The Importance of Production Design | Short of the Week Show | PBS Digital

Hello everyone, I'm Ivan Kander with Short of the Week, the leading curator of short films on the internet. For us independent filmmakers, visually, when it comes to movies, we have one general goal. We want it to look like film. Well, fortunately that's gotten easier. With more affordable large sensor HD cameras and the popularization of DSLRs, for those on a budget, cinematic tropes have become easier than ever to achieve. You know what I'm talking about. Shallow depth of field, increased dynamic range, etc. However, I wanted to talk today about one visual element of filmmaking that is often overlooked when it comes to short films, especially those on a budget. Production design.
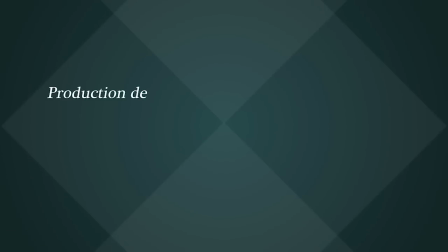46s
As defined by the fine folks at the dictionary, production design is the overall look of a film that illustrates the setting and visual style of the story.
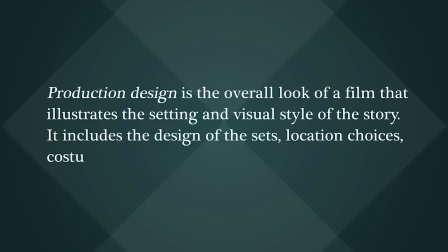54s
It includes the design of the sets, location choices, costumes, and the choice and supervision of props. But why is this important? Well, to be specific, shallow depth of field ain't gonna matter much if all you're shooting in front of is a white wall.
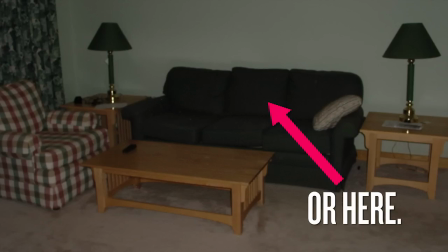67s
So many low-budget shorts feature people talking in boring-looking rooms, and let me tell you, that's just not cinematic. Next time you're watching a Hollywood film, pay attention to all the stuff that's happening in the background of the frame.
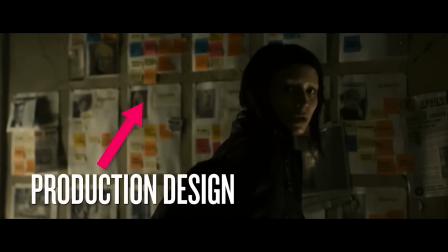79s
Although it's not the center of attention, production design makes things interesting to look at, and oftentimes it can tell us more about the characters and their personalities. I mean, let's take a quick look at this screenshot from one of my favorite films of all time, Jurassic Park.
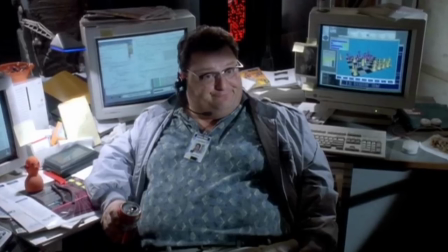92s
In just one shot, we know everything we need to know about Dennis Nedry's character. He's a slob.
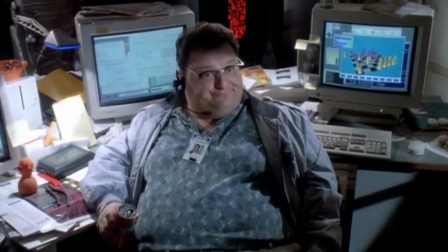98s
He's brilliant. I mean, look at all that fancy code on the screens behind him.
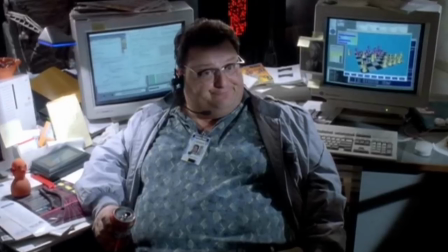102s
More importantly, it's evident he just doesn't care about his work environment, as is shown by his general disorganization. For more examples, Wes Anderson films are especially known known for their unique production design,
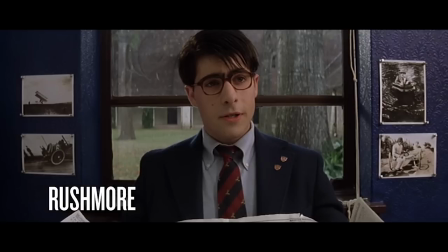113s
building entire worlds just through the use of well-constructed sets and awesome props selection.
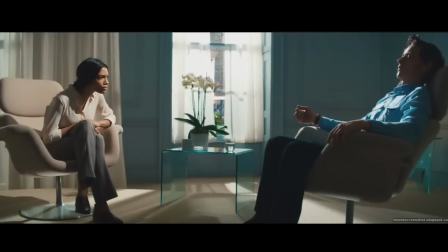118s
Danny Boyle is another mainstream director who is known for his production design, often choosing incredibly unique locations to fill out his films. But what about the world of shorts? Well, the master of production design when it comes to shorts is filmmaker Jamie Travis. Like Wes Anderson, Travis has a precise eye for visual detail that is uncanny.
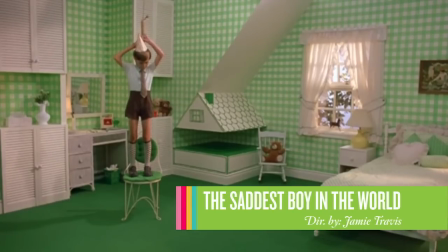137s
To see what I mean, just watch The Saddest Boy in the World, one of three films in Travis's Sad Children trilogy.
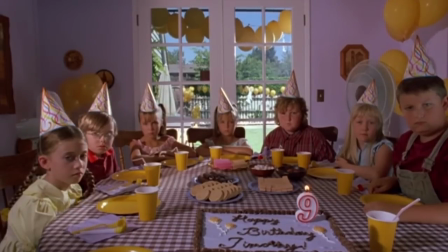143s
Being that it's so pronounced, the production design actually becomes a character in Travis's films.
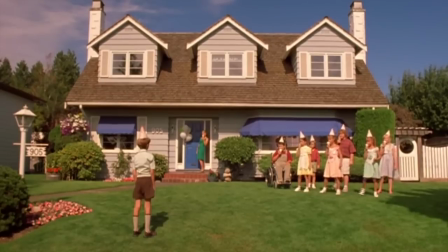149s
It's impossible not to notice, and thus the films are given this dollhouse-like feel, something that is both real and fake at the same time.
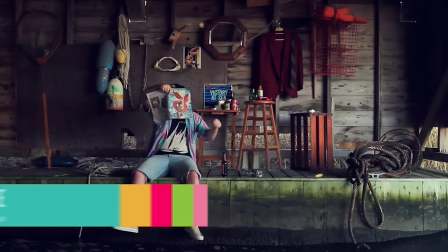157s
But how about us low-budget folks? Well to you I say, check out the work of Connor and Tyler Byrne of Brutter Films.
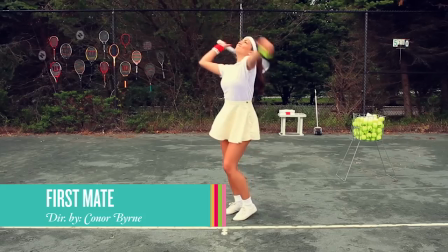163s
Tyler and Connor have meticulously designed their shorts visually,
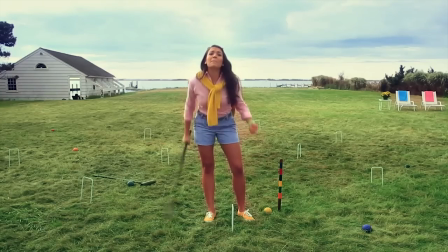167s
choosing specific props and colors to really give their shorts a great old-fashioned comedic tone. And they do it without breaking the bank. Unfortunately their work isn't available on YouTube, but you can watch several of their shorts in their entirety on Vimeo. I've included links in the description.
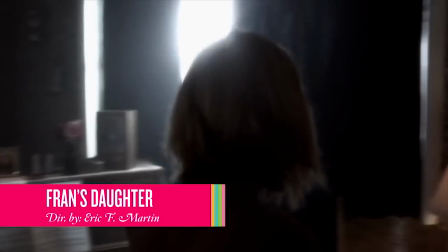184s
And check out Fran's Daughter from director Eric F. Martin, a film that played South by Southwest in 2011.
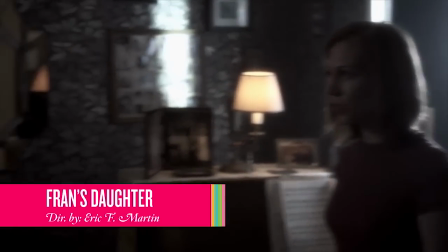190s
This is a drama that takes place in one cramped location and is entirely dependent on dialogue. But Martin amps up his visuals in other interesting ways, by perfectly utilizing production design.
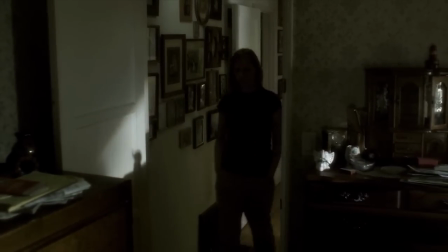201s
The furniture is well chosen, to be sure, but beyond that, check out the wallpaper.
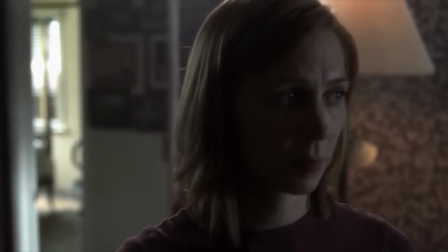206s
It's subtle enough to not be distracting, but it really cultivates a strong visual world. Seriously, if I can offer advice to aspiring filmmakers, spend less time worrying about what camera you're going to be shooting on and instead really work on developing your story visually in other ways from location selection to costumes to the props that fill out your frame it's far too often overlooked in low-budget productions now if you have other examples of great production design in shorts share them in the comments below and be sure to subscribe to this channel for more filmmaking tips and custom short film playlists now if you'll excuse me, I'm off to go antiquing. Well, you know, for production design purposes. Until next time.